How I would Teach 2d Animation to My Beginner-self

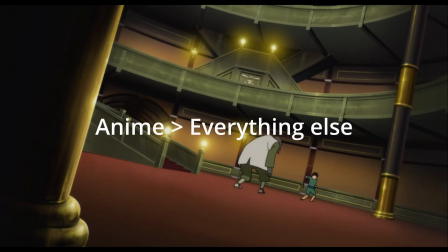[0:00]
Unpopular opinion. Japanese animation is the best form of graphic art in this era. Also, One Piece had a better story than Naruto.
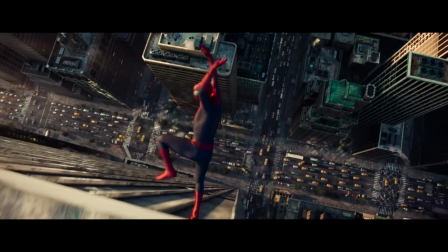[0:05]
But seriously, if you were forced to only watch one type of media for the rest of your life between live actions, 3D, and anime, what would it be?
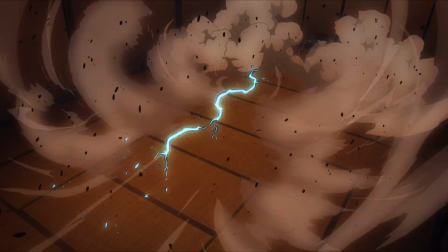[0:12]
You guessed it, I'm a big fan of animation, and I've always loved drawing anime characters, mostly Dragon Ball and Naruto.
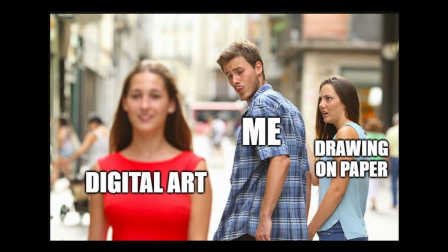[0:17]
As I grew up, I slowly got bored from drawing on paper, and one day I got myself a drawing tablet just to feel something.
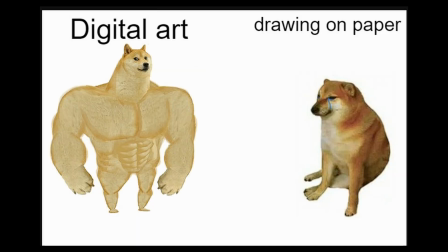[0:22]
And I felt many things. Digital art is OP. I can't imagine a life without Control Z. Drawing was fun again, but not enough.
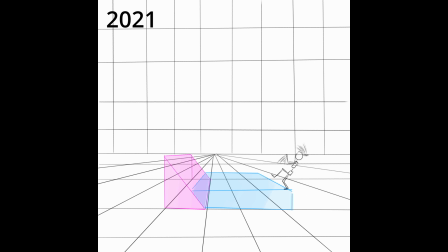[0:28]
So I started animation. Man, 3D animation is hard, but it's rewarding.
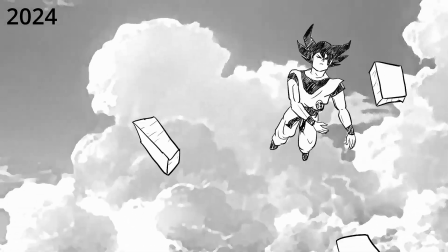[0:33]
Sometimes. I made many mistakes when I started learning in 2021. Avoiding those mistakes would have made learning easier and more enjoyable for me, but I was too bored.
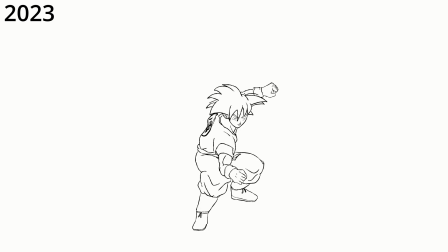[0:41]
I still am, and I wanted to do the flashy cool things right from the beginning. Almost burnt myself out for no reason.
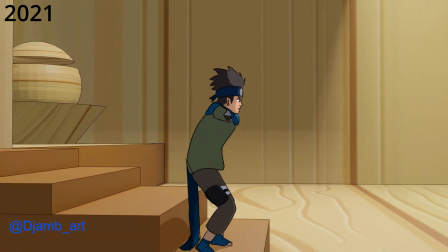[0:47]
But learned valuable lessons I'm gonna share with you. This is an animation tutorial I wish the beginner me had watched when I started animation.
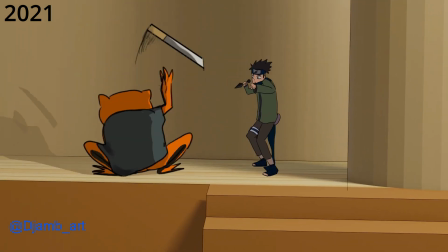[0:53]
We're gonna cover step by step all the aspects you need to get started the right way. Then we're going to do more advanced exercises involving characters.
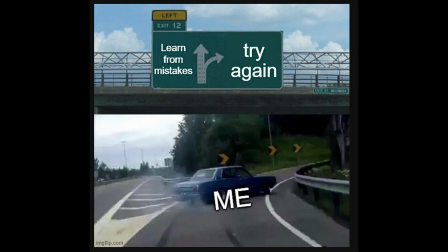[1:00]
Yeah, it's probably too hard for beginners, but I don't learn from my mistakes. Let's go. It's tempting to pick up a pen and start drawing stuff around thinking you'll learn on the go.
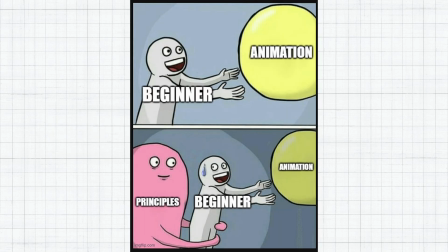[1:08]
You won't. If you've never done anything related to animation before, it's crucial that you know some of the most important rules about animation.
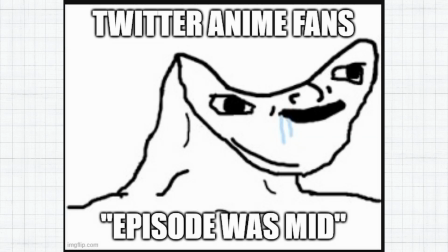[1:14]
Knowing these makes you instantly better than all the Twitter Sakuga fans. Mastering them gives you a hope for a better future in animation. So if you don't want to spend 3 months animating a wonky bouncy ball, sit down and let's talk about animation principles.
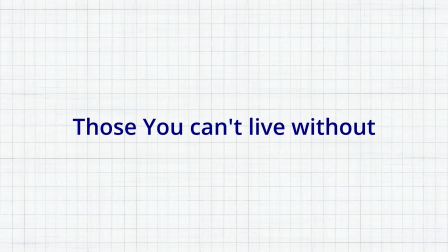[1:25]
There are in total 12 animation principles, but we are going to focus on those you can't live without, and they are easing, anticipation, overshoot, and arcs. As we progress in the video, we're going to introduce other animation principles and their applications, so stick around. These 4 principles are the basis for any good looking animation, and I'll show you why. The first principle we're going to showcase here is the easings.
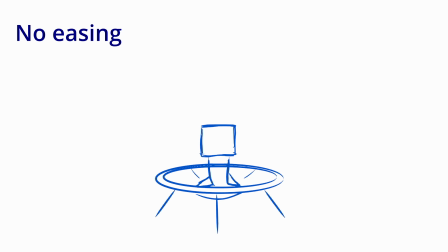[1:45]
Look at this guy jumping on this trampoline. This is what the animation looks like without easing. There is no visual clue about his speed or his weight. The movement is constant, boring, and unrealistic. And here's how it looks like with easing. We can now guess how heavy he is, and we can see better his acceleration between the two extremes of his movement.
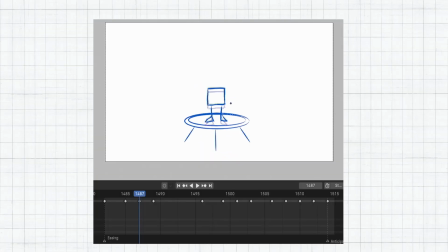[2:01]
This is what we call easing. At the beginning it's called ease in, and at the end it's called ease out. It can also be referred as slow in and slow out. To do this, you just need to add in between frames at the two extremes. Depending on the action you're animating, you can only add it at the end or at the beginning. Now if the guy starts jumping straight from this pose, it looks off.
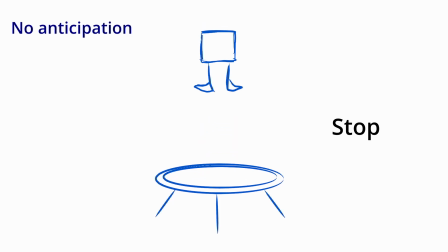[2:18]
No one jumps like this. Stop. He needs the second animation principle called anticipation. He needs to build energy before he can do the jump. This is what the anticipation is for. It's literally in the name. The subject anticipates the movement. This helps convey the intention of the character to the audience and makes the movement look more natural.
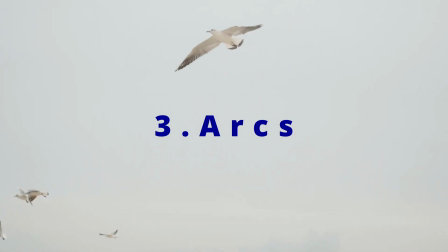[2:34]
Speaking about nature, all living creatures' movements define arcs, especially all the couples and their dogs walking outside.
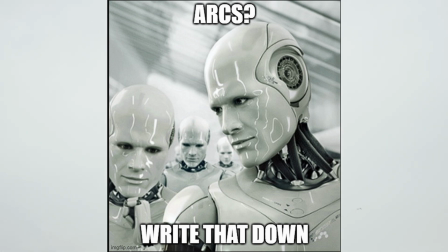[2:40]
Now seriously, only mechanical objects move without arcs. You can observe it with your own movements, your arms, your head, and all your body follow arcs when it moves.
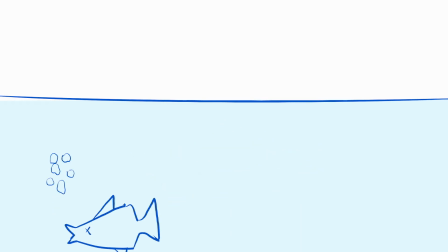[2:47]
Check this fish out. Without arcs he would drown. So if you want your animation to look natural, you need to add arcs to your movements. See, now he's safe. The fourth animation principle is the overshoot. Due to physics laws, it's complicated for an object to abruptly stop its movement without getting carried by its momentum. Look at this guy for example. If he jumps off the trampoline and then it's perfectly straight, it doesn't look right, because it's wrong.
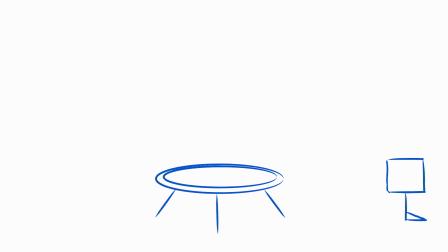[3:07]
But when you add some overshoot to it, now it looks better. To create an overshoot, you can just add one or more extreme poses before settling the character.
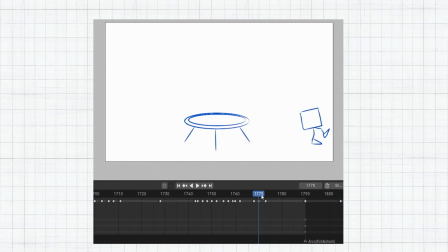[3:13]
The faster the movement is, the bigger the momentum will be. These are the rules. You don't make them, they make you.
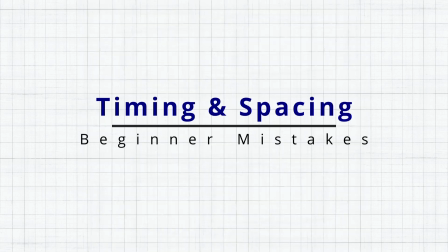[3:18]
Now you can still mess up an animation even if you respect all the previous principles we discussed if you don't know about timing and spacing. These two are what's going to make your animation look either choppy or smooth, fast or slow, so pay attention. Here's what you need to know about timing and spacing. They're both related but not quite the same. Simply put, timing is the distance between keyframes and spacing is the distance between drawings.
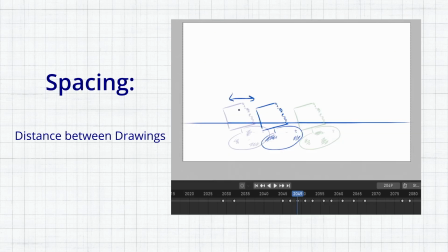[3:37]
Depending on the action you're animating, you'll want to make sure those are respected.
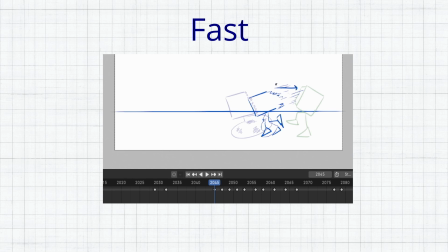[3:40]
For example, if you want to communicate the speed of a character, you can have your keyframes be close to each other and put more space between poses. And if you want to make the animation slower, you can draw poses close to each other and put the keyframes further apart. Finding the right spacing and timing is crucial for making smooth animations.
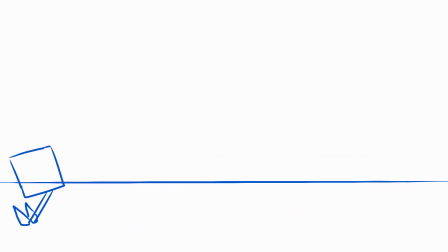[3:54]
Beginners tend to ignore that, thinking more frames makes the animation smooth, but that's not true. And I'll show you later in the video how with just a few frames you can have a smooth animation.
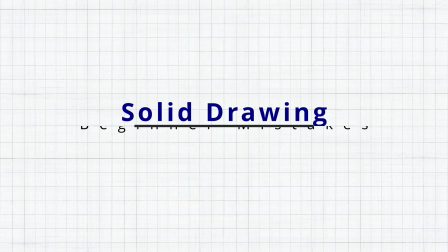[4:02]
You've probably noticed I've been only using simple shapes in all the examples I've shown you.